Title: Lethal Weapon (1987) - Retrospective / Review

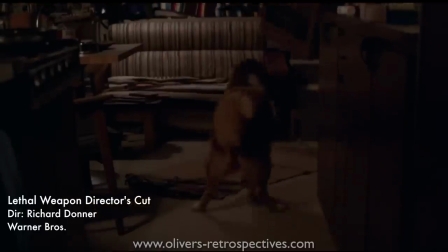In this director's cut we see Riggs losing his temper and smashes his TV with a beer bottle. Later he buys a new one and is welcomed home by his dog who was happy to see him.
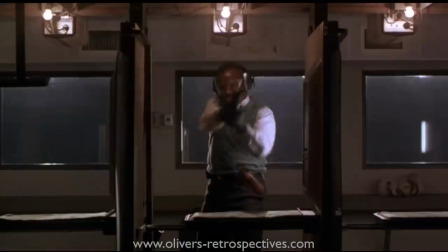We see Murtagh before partnering with Riggs going to the firing range to practice.
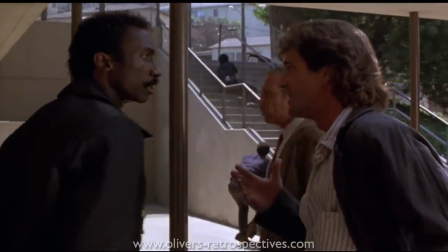Riggs before the doped shootout at the Christmas tree sale answers a call in a schoolyard with a sniper.
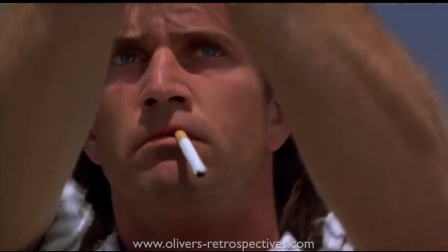Riggs walks out in the line of fire and kills to shoot her. This is done to really enforce that Riggs has no fear of death.
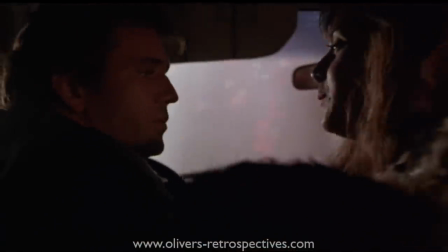Riggs after leaving Murtagh's house goes out to solicit a prostitute and pays her $100 to watch the three stooges with him.
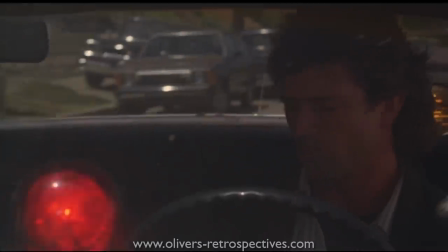That was about it really for this new version in 2000.
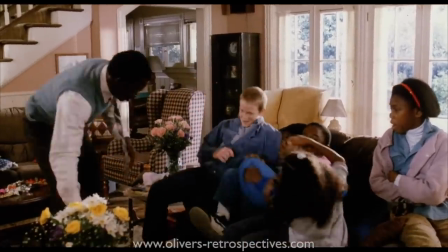The majority of the other deleted scenes are additional moments of dialogue trimmed from existing scenes, for example Murtar interacting with his kids,
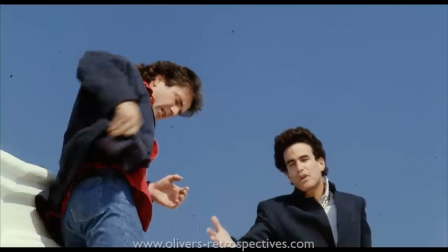winding up his daughter for spending too much money on boots, Riggs chatting with a jumper, a slightly longer scene with the fight in the pool,
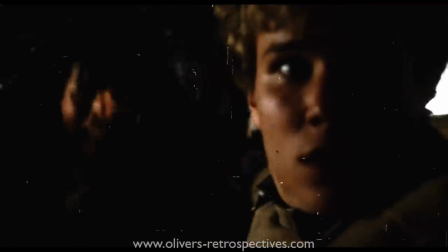we see Joshua surprising Rihanna and her boyfriend as he kidnaps her and Riggs chats with Murtar's youngest child to reassure her that he and Roger will bring Rihanna home safely.
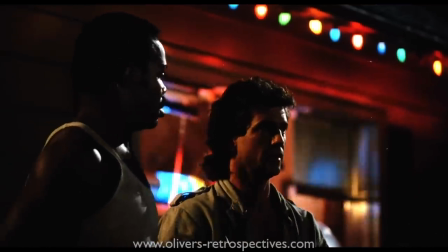As with all deleted scenes it's often very obvious that these moments are cut for pacing issues and also they don't really further add
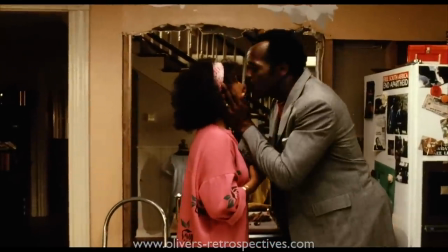much to the film as other scenes have demonstrated certain character traits or have given us enough information already.
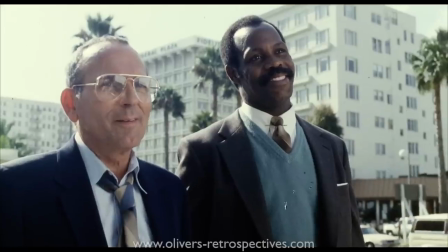Sometimes you discover great moments that leave you baffled while they cut out a certain scene but in the case
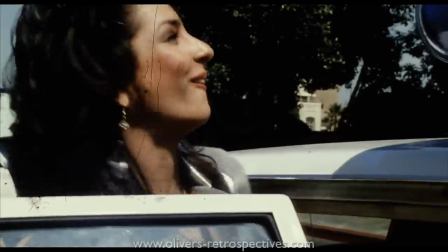of Lethal Weapon the theatrical cut is a tight and efficient edit that works perfectly.
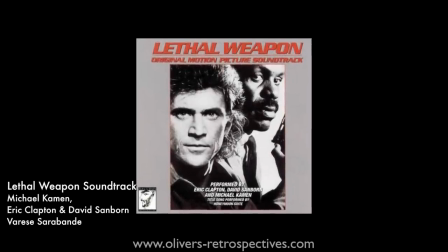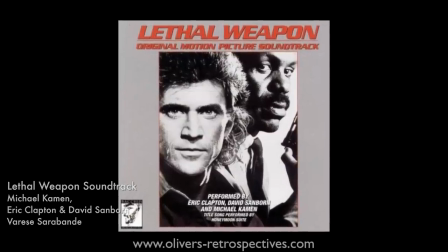Michael Kamen and Eric Clapton handled the score to Lethal Weapon with contributions from David Sandborn.
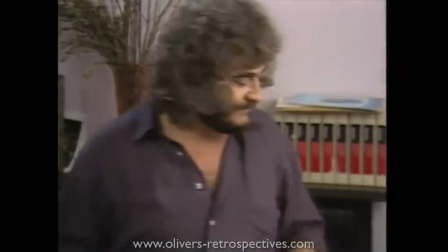By 1987 Kamen felt his career would have taken off but many of the movies he scored hadn't done well at the box office, such as Brazil, Lifeforce and Highlander.
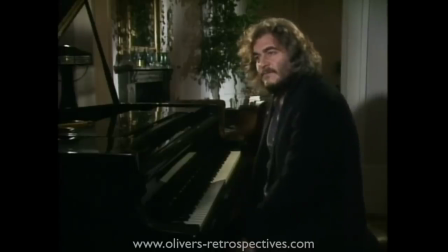All incredible scores, but he felt directors only noticed you if you were involved in a hit movie. Luckily, editor Stuart Baird tempted the film with Cameron's and Clapton's work on the hit BBC show Edge of Darkness,
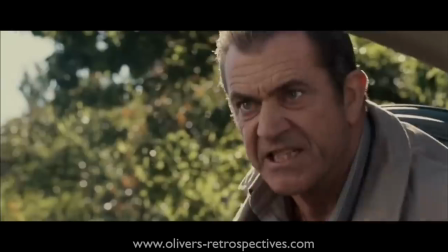which would later have a movie produced in 2010, directed by Martin Campbell and starring Mel Gibson.
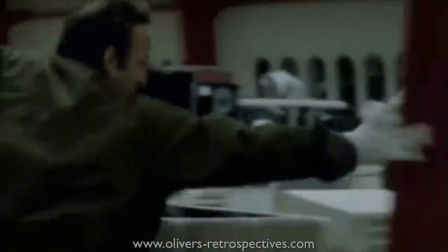Stuart found the music for the BBC show fascinating and thought it sounded original. Richard Donner at the time didn't know where to go with the music and liked what Stuart had used.
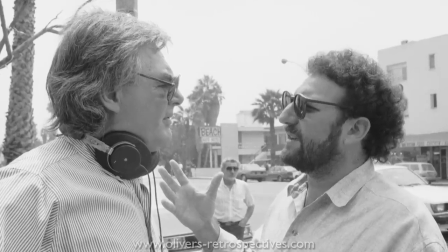So Stuart arranged an interview with Dick Donner, Joel Silver and Michael Kamen. Dick Donner got on really well with Kamen but Kamen initially turned down the composing duties as he felt the movie wasn't for him.
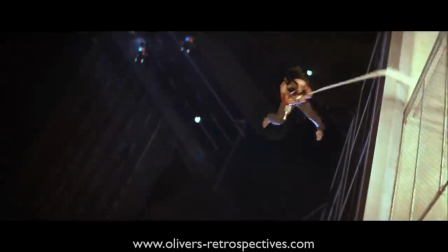He wasn't a fan of the action genre despite going on to do the scores to the first three Die Hard movies, Licence to Kill, Roadhouse and Last Action Hero.
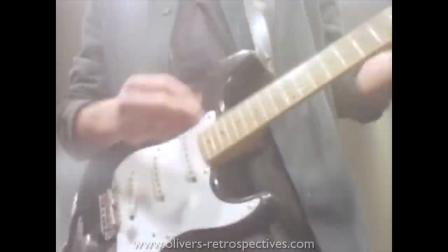Michael Kamen couldn't discount Stuart's idea of having the guitar music to represent Mel Gibson and the saxophone for Danny Glover.
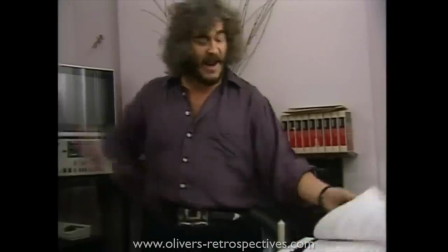He thought it was a brilliant idea and made it easy for him to figure out the logistics of the score so he agreed to take the job but also another driving factor for his decision was Shane Black's script which he felt was the first time that the action was motivated by characters and
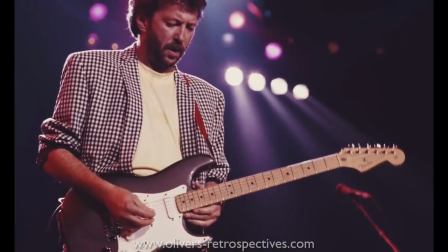the relationships between them. Eric Clapton performed the guitar themes and David Sanborn performed the saxophone part.
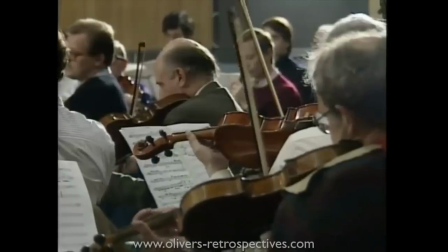Michael Kamen would handle dramatic and action moments with the 98 piece orchestra.
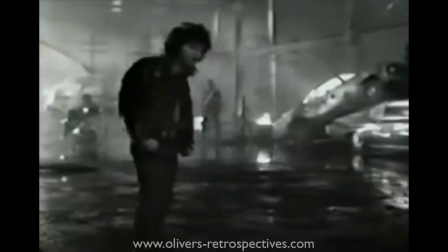The film also had a music video produced featuring the band Honeymoon Suite, titled Lethal Weapon.
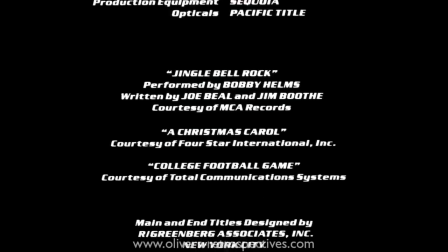The song was featured during the end credits, but surprisingly they aren't credited. For a composer who is not a fan of the action genre, he became such a master of it.
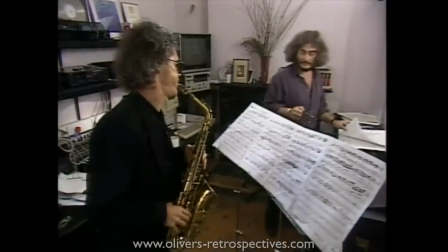When you hear those guitar and saxophone cues throughout the score, you know instantly it's Lethal Weapon.
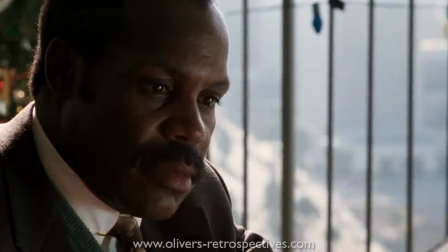The saxophone themes are a tad cheesy, and often it could be confused with softcore porn music, but it fits so well with the style and the story.
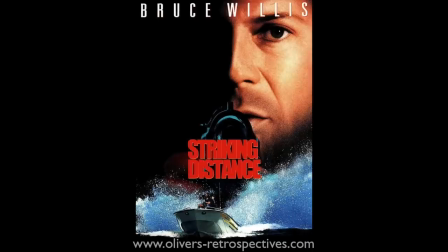Once the film was a hit, many other movies had a similar style of score. Even Brad Fidel followed suit with the Bruce Willis action film Striking Distance.
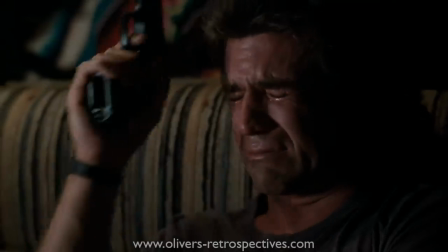The best stuff for me is the emotional moments with Riggs.
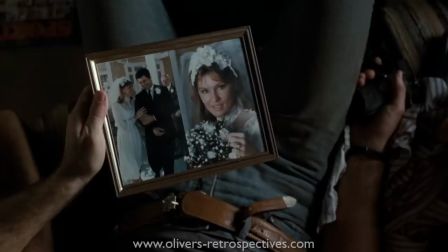Eric Clapton's guitarists come into play and really heighten those emotions and I don't think any other approach would have worked for the character.
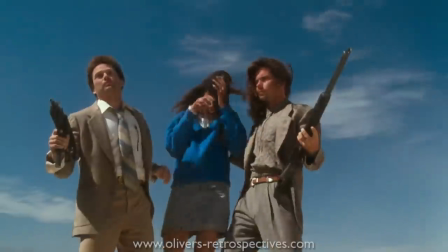There was also a lot of experimental sounds and even synthesizers used for the bad guys, so there is a great mix of musical styles thrown into the music that makes it stand out from the rest.
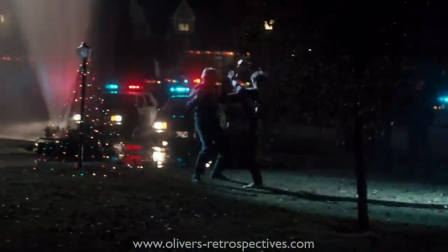Michael brought a lot originality to the music and didn't just provide a standard action score.
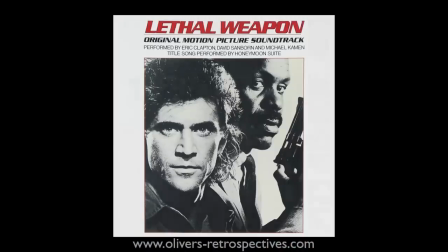The soundtrack came out when the film was released arriving on cassette and CD, featuring 10 tracks of music.
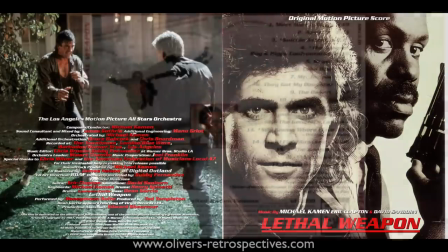There was a reissue in 2002 with 3000 copies printed and the score was expanded by 7 additional tracks of unreleased music.